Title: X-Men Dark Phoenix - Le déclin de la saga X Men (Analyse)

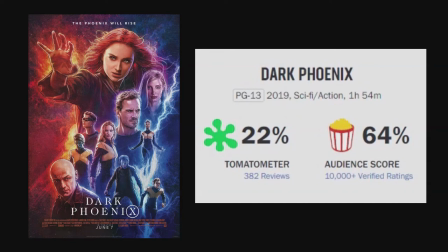La saga X-Men est tombée bien bas et je me dois aujourd'hui de stopper une injustice.
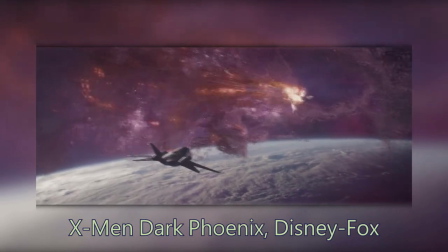Bonjour à tous, aujourd'hui je vais analyser X-Men Dark Phoenix, puis comme promis nous terminerons cette rétrospective X-Men en parlant du futur de la saga,
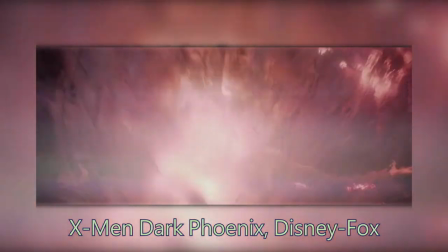de son impact, ainsi qu'en se penchant sur Hollywood plus généralement. Évidemment, il y aura des spoilers.
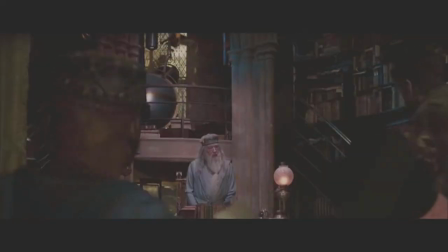Je vous souhaite un bon visionnage.
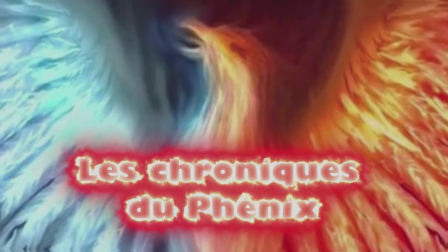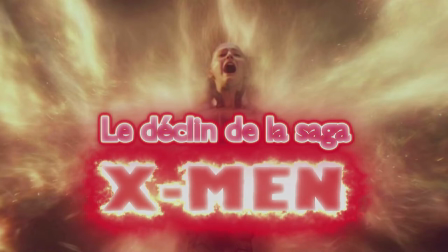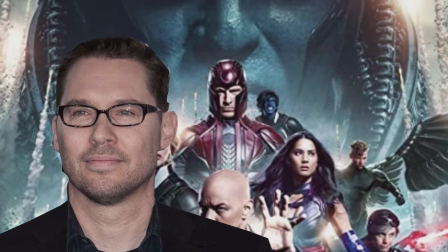Après Apocalypse, Bryan Singer quitte la saga X-Men pour réaliser le biopic sur Freddie Mercury, Bohemian Rhapsody,
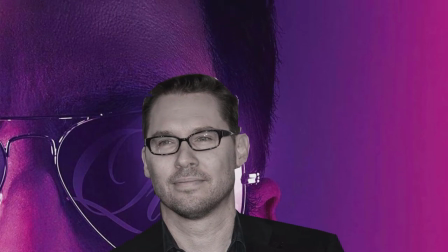et avec les accusations d'agression sexuelle, Bryan Singer est renvoyé par la Fox et son nom rejoint la longue liste noire d'Hollywood.
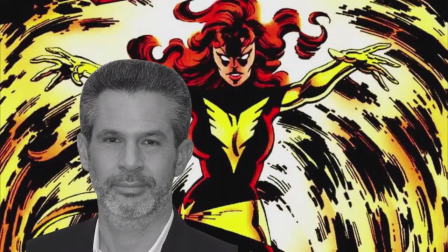Simon Kinberg, producteur et scénariste de la saga X-Men depuis X-Men 3,
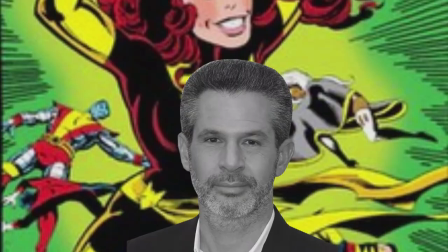écrit un script pour la suite de la saga qui réadapterait l'arc du Dark Phoenix des comics.
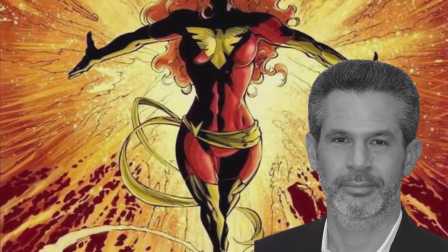Ayant une idée très précise de ce qu'il voulait faire, il est nommé réalisateur pour le film, ce qui serait donc sa toute première réalisation.
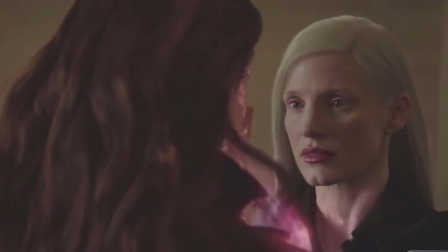Alors que le film est en tournage, les premières projections tests sont plutôt négatives, et Disney,
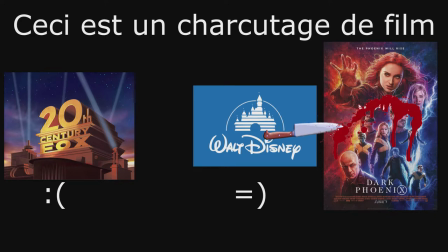alors en négociation pour racheter la Fox, demande déjà que le film, qui devait être divisé en deux parties, ne fasse qu'un seul film afin de moins dépenser d'argent.
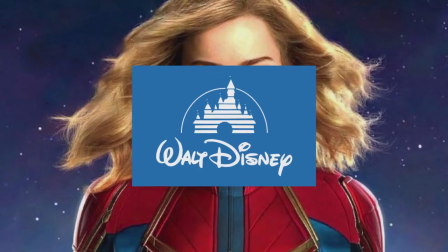Puis il demande à ce que la fin soit refaite, car elle ressemblait soi-disant trop à celle de Captain Marvel, même si je pense que, conscient que le film puisse faire de l'ombre au MCU,
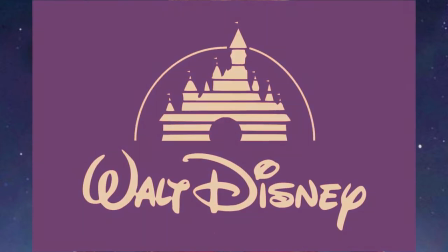Disney est demandé à ce que des reshoots soient faits afin de rendre le film plus nul et que le MCU prospère. Ce n'est que ma théorie, vous en faites ce que vous voulez.
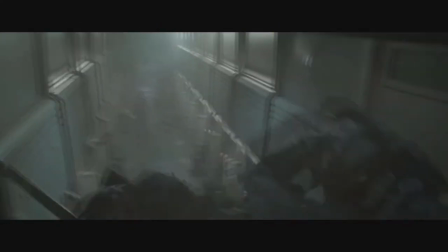Le film sort en mai 2019, et voici un petit résumé avant mon analyse, allez à ce timecode si vous vous en fichez du résumé.
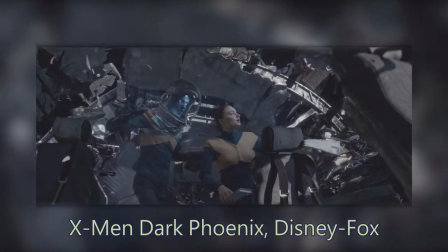Alors que les X-Men sont en mission dans l'espace, les choses tournent mal et Jean reçoit une entité extraterrestre qui se loge dans son corps.
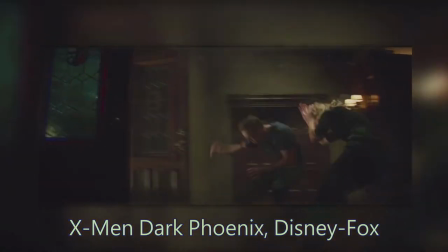De retour sur Terre, Jean se rend compte que son pouvoir la dépasse, elle quitte son groupe et va retrouver son père qui l'a abandonné enfant, lorsqu'il a su qu'elle était mutante.
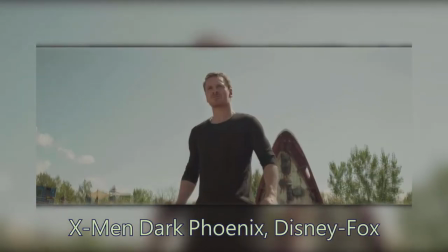Les X-Men la retrouvent et Jean tue par accident Mystique, ce qui la pousse à rejoindre Magneto qui la rejette également après avoir fait face à sa dangerosité.
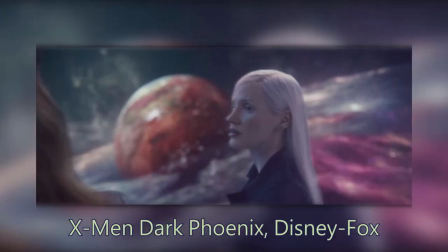Ayant nulle part où aller, Jean se fie à un groupe d'extraterrestres qui veulent contrôler l'entité qu'elle a absorbée.
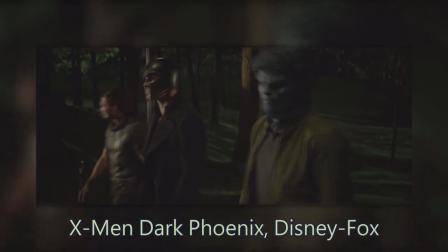Il y a ensuite un combat entre mutants, certains veulent tuer Jean car ils pensent qu'elle représente une menace pour leur communauté, tandis que d'autres tentent de les en empêcher.
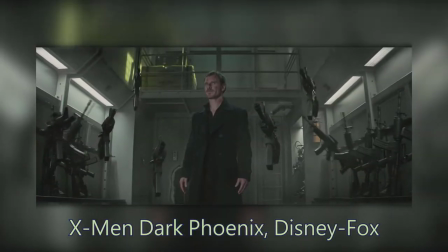Ils se font tous capturer, se réconcilient et s'unissent face aux extraterrestres qui veulent assouvir l'univers en utilisant la puissance de Jean.
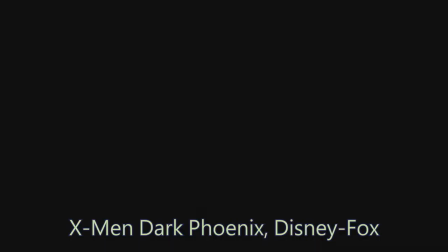Ils les battent tous et Jean se sacrifie à la fin. Le bilan ? De très bonnes choses et de très mauvaises.
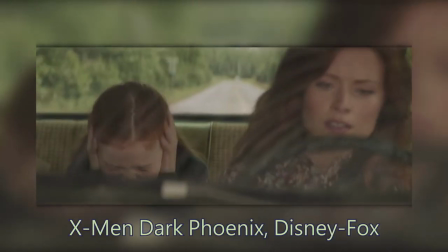Commençons par les bonnes. L'ambiance du film est assez creepy et dépressive. Dès le début, on te fait savoir que la mort, c'est grave.
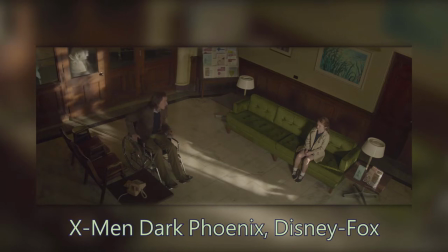On dit directement à une fillette, tes parents sont morts. Le ton du film est donné avec ça, mais également grâce à la musique qui est au top et grâce à la mise en scène.
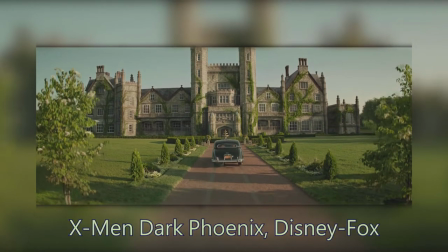Alors, évidemment, ce n'est pas une mise en scène de malade, avec une idée par plan ou avec des métaphores partout,
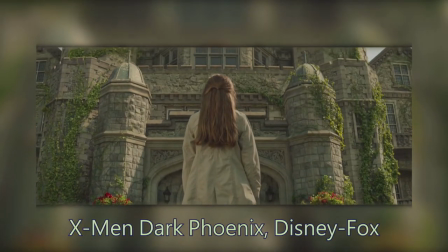mais je trouve que par rapport au reste de la saga X-Men, ce film est l'un des meilleurs dans ce domaine.
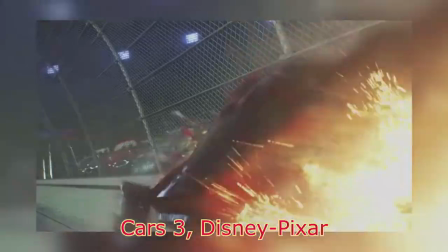Déjà au début, la scène de l'accident est super bien filmée, et pourtant, des accidents de voiture, on en voit des centaines, des milliers au cinéma.
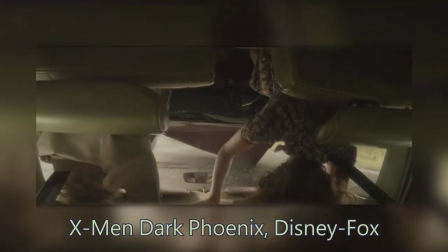Mais celui-ci est assez impressionnant et impactant. Le film commence donc assez bien. Plein de plans symétriques viennent renforcer l'ambiance stressante du film.
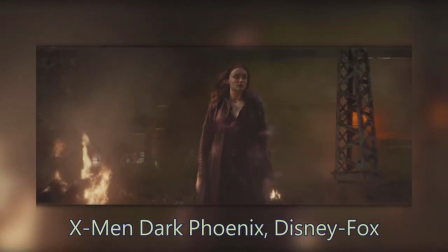La lumière est juste sublime. Et l'imagerie sombre du film parvient à bien le démarquer des autres films X-Men.
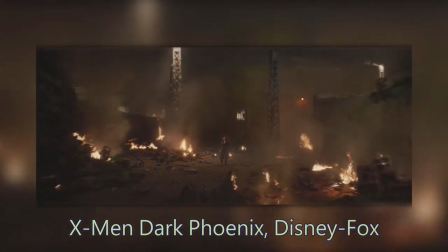Et encore une fois, dans le but de se démarquer, le film tente toujours de faire mieux que ce qui a déjà été fait.
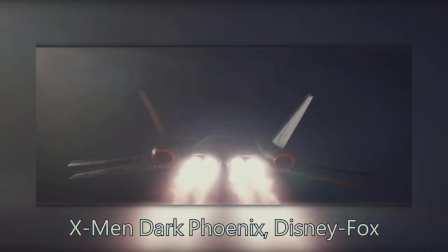On a déjà parlé de l'accident de voiture, mais le vol spatial, ça ne nous impressionne plus de nos jours. Et pourtant, le film arrive à le filmer comme étant la mission ultime.
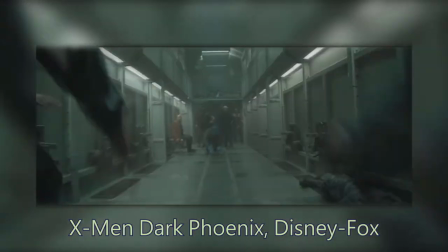On dirait carrément un climax alors qu'on est juste au début du film. On en a vu aussi plein des scènes de bagarre dans un train, et pourtant l'action est inventive et super bien filmée.
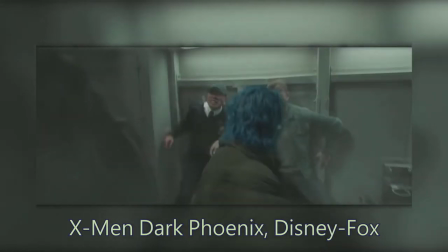Même si je suis d'accord pour dire qu'on a déjà vu plus spectaculaire, ici, tous les pouvoirs sont très bien utilisés, et je trouve cette scène excellente.
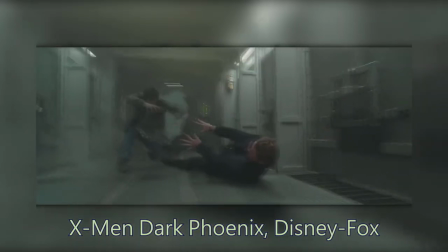Bon, ça aurait été même mieux de moins découper l'action, ou de faire quelque chose de plus grandiose comme un plan séquence par exemple, mais c'est déjà très bien.
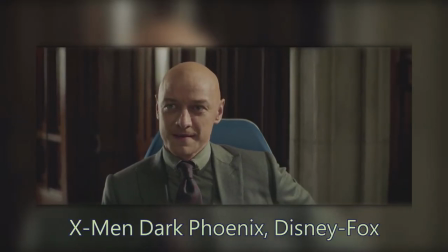Les décors sont souvent flous, alors que les personnages sont très nets et éclairés, parfois avec de la lumière sur le visage,
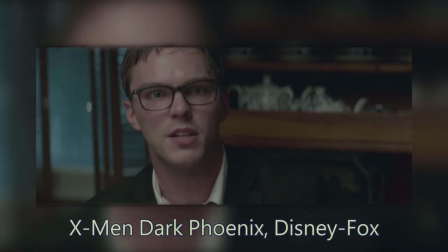ce qui permet aux spectateurs d'être plus proches des personnages et de se concentrer sur eux, et de ne pas être distrait par les alentours.
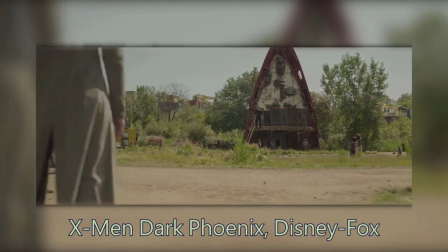D'ailleurs, les décors, lorsqu'on les voit, sont bons.
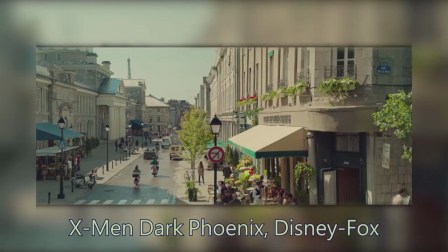Le production designer Claude Paré, qui est français au passage et je pense que ça vient de lui de finir le film sur Paris, a fait un super taf.
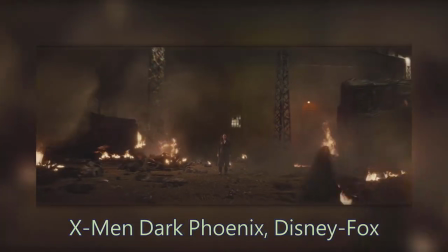Et ils ont fait l'effort de créer quasi tous les décors du film, même pour les reshoots. C'est vraiment superbe quand on voit comment l'industrie surutilise les fonds verts et bleus de nos jours.